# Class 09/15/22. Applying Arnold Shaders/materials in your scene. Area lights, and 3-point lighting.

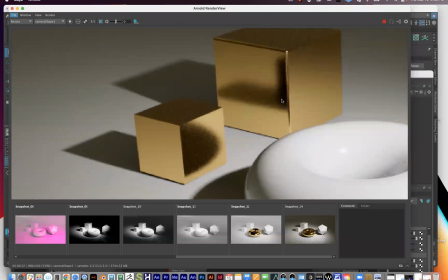[24:37]
And again, I know this is a really grainy render that we're looking at here, but look at how much more realistic this cube right here looks with the bevel on the sides than this cube right here with no bevel on it. This cube right here looks kind of crap right here without any kind of
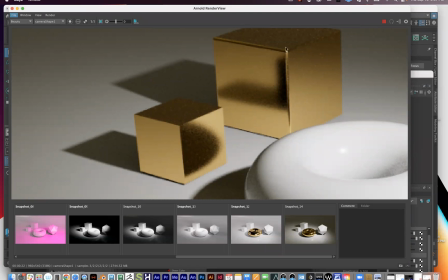[24:54]
light kind of adding specular highlights along the edges. So just to kind of hammer that home one more time is particularly when you have objects with reflectivity on them, this becomes more and more important right here to kind of model your objects correctly here.
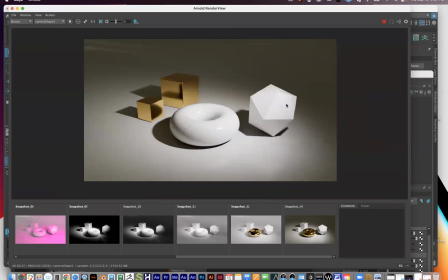[25:10]
So this is how you begin to add introduce color into your scene. So there's kind of two ways you can think about color here, which is you can add color into your scene through the objects.
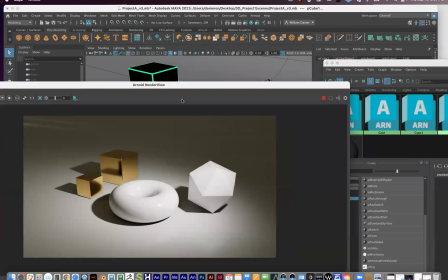[25:27]
And let's just say with the donut again, I'll give each of these like a slightly different color.
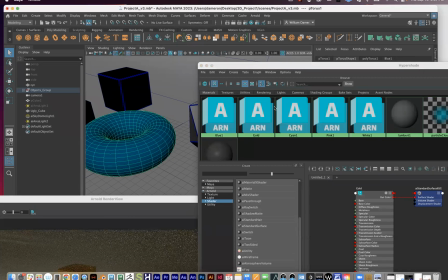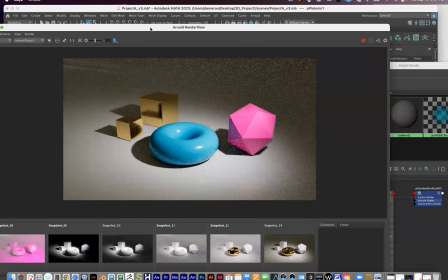[25:41]
Okay, so I have a few different objects with different colors on them. So you can change the color this way and keep your lights white, which is usually kind of like the most standard way to do things. And then you can start to kind of play with changing your light colors
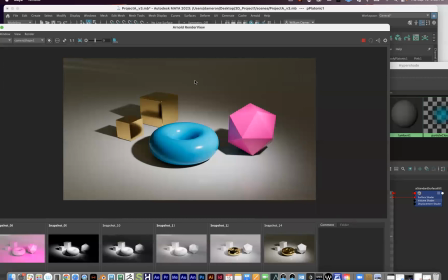[26:01]
to kind of play with color theory that way as well.
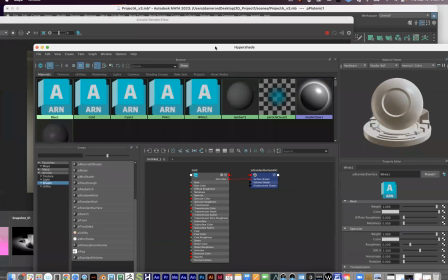[26:08]
But usually the safest option is to keep your lights generally white or off-white and then change the color of your objects, because that's the way it usually is in reality.
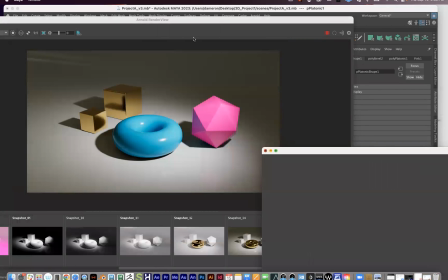[26:18]
But let's say I take my area light.
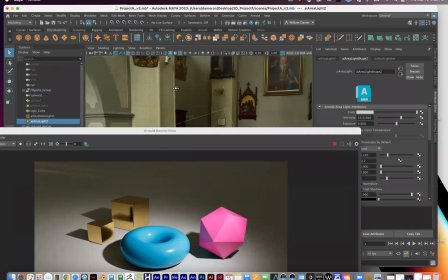[26:26]
Right here, I'll press F to focus on it. It's a little hard to see right there.
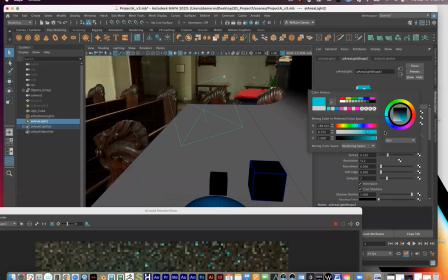[26:30]
And remember, I can click on it here and give it a really drastic color right here.
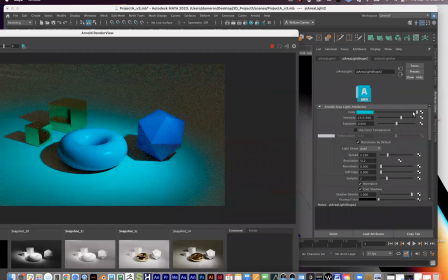[26:36]
And so you can see how that kind of changes the tint of everything right there.
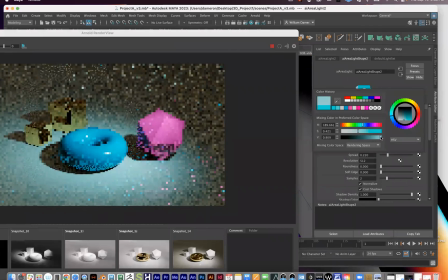[26:43]
And you can kind of play with your scene this way. But again, this gets pretty tricky.
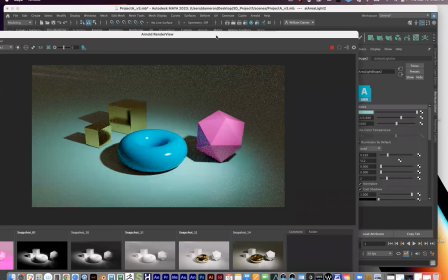[26:49]
You know, this it kind of looks like for anyone who's worked with cameras before, when you change the color of the light, unless you're very careful with how you do it and you have multiple lights doing multiple things, it can end up looking like you set the white balance on your camera wrong, right?
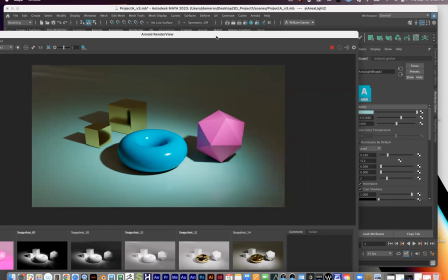[27:08]
It looks like this light looks like it's underwater right now rather than something like intentional right now.
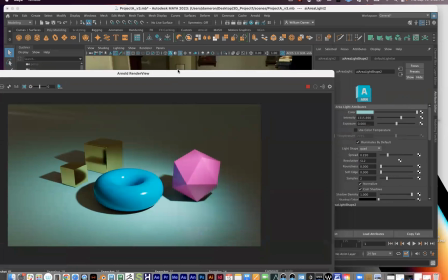[27:14]
So in order to kind of make it look intentional, that's where I might need to create another light and begin to kind of build the scene out that way.
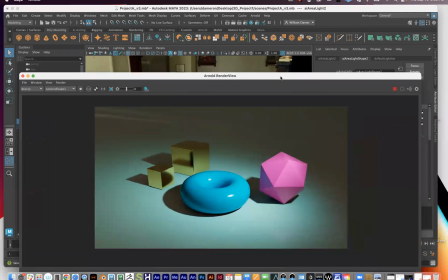[27:25]
Does anyone have any questions for me right now on how to use the Hypershade to kind of build a library of materials and create different color objects here?
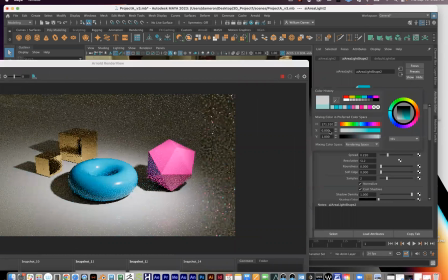[27:43]
I'll see it if you say anything in the chat right there.
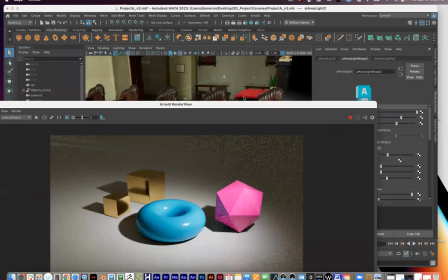[27:52]
Okay, so I'm gonna get rid of the Chrome here.
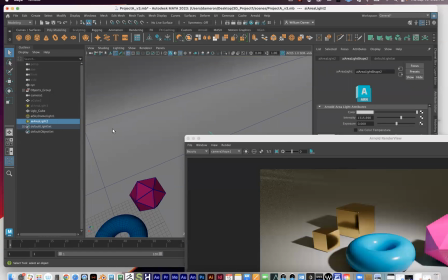[27:59]
And let's for fun
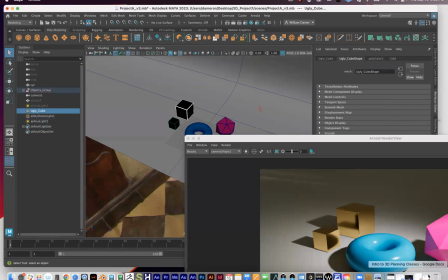[28:05]
bring up three-point lighting here, because I think three-point lighting is a fun topic here.
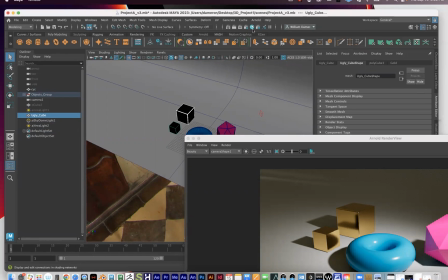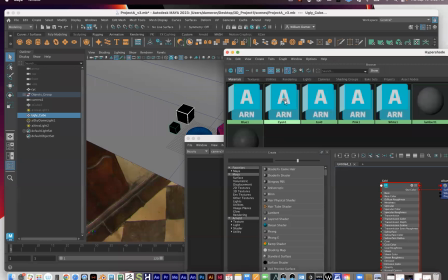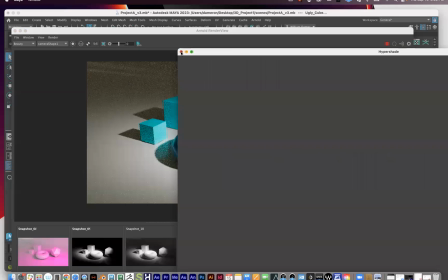[28:28]
Okay, so I have right here my several objects.
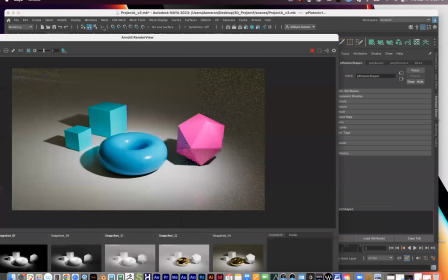[28:35]
You know what? I'm just going to make everything white again, just so that we can focus on the lighting here and not get distracted.
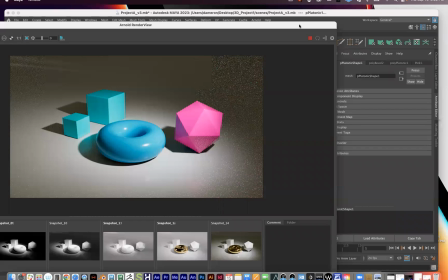[28:40]
So sorry about this.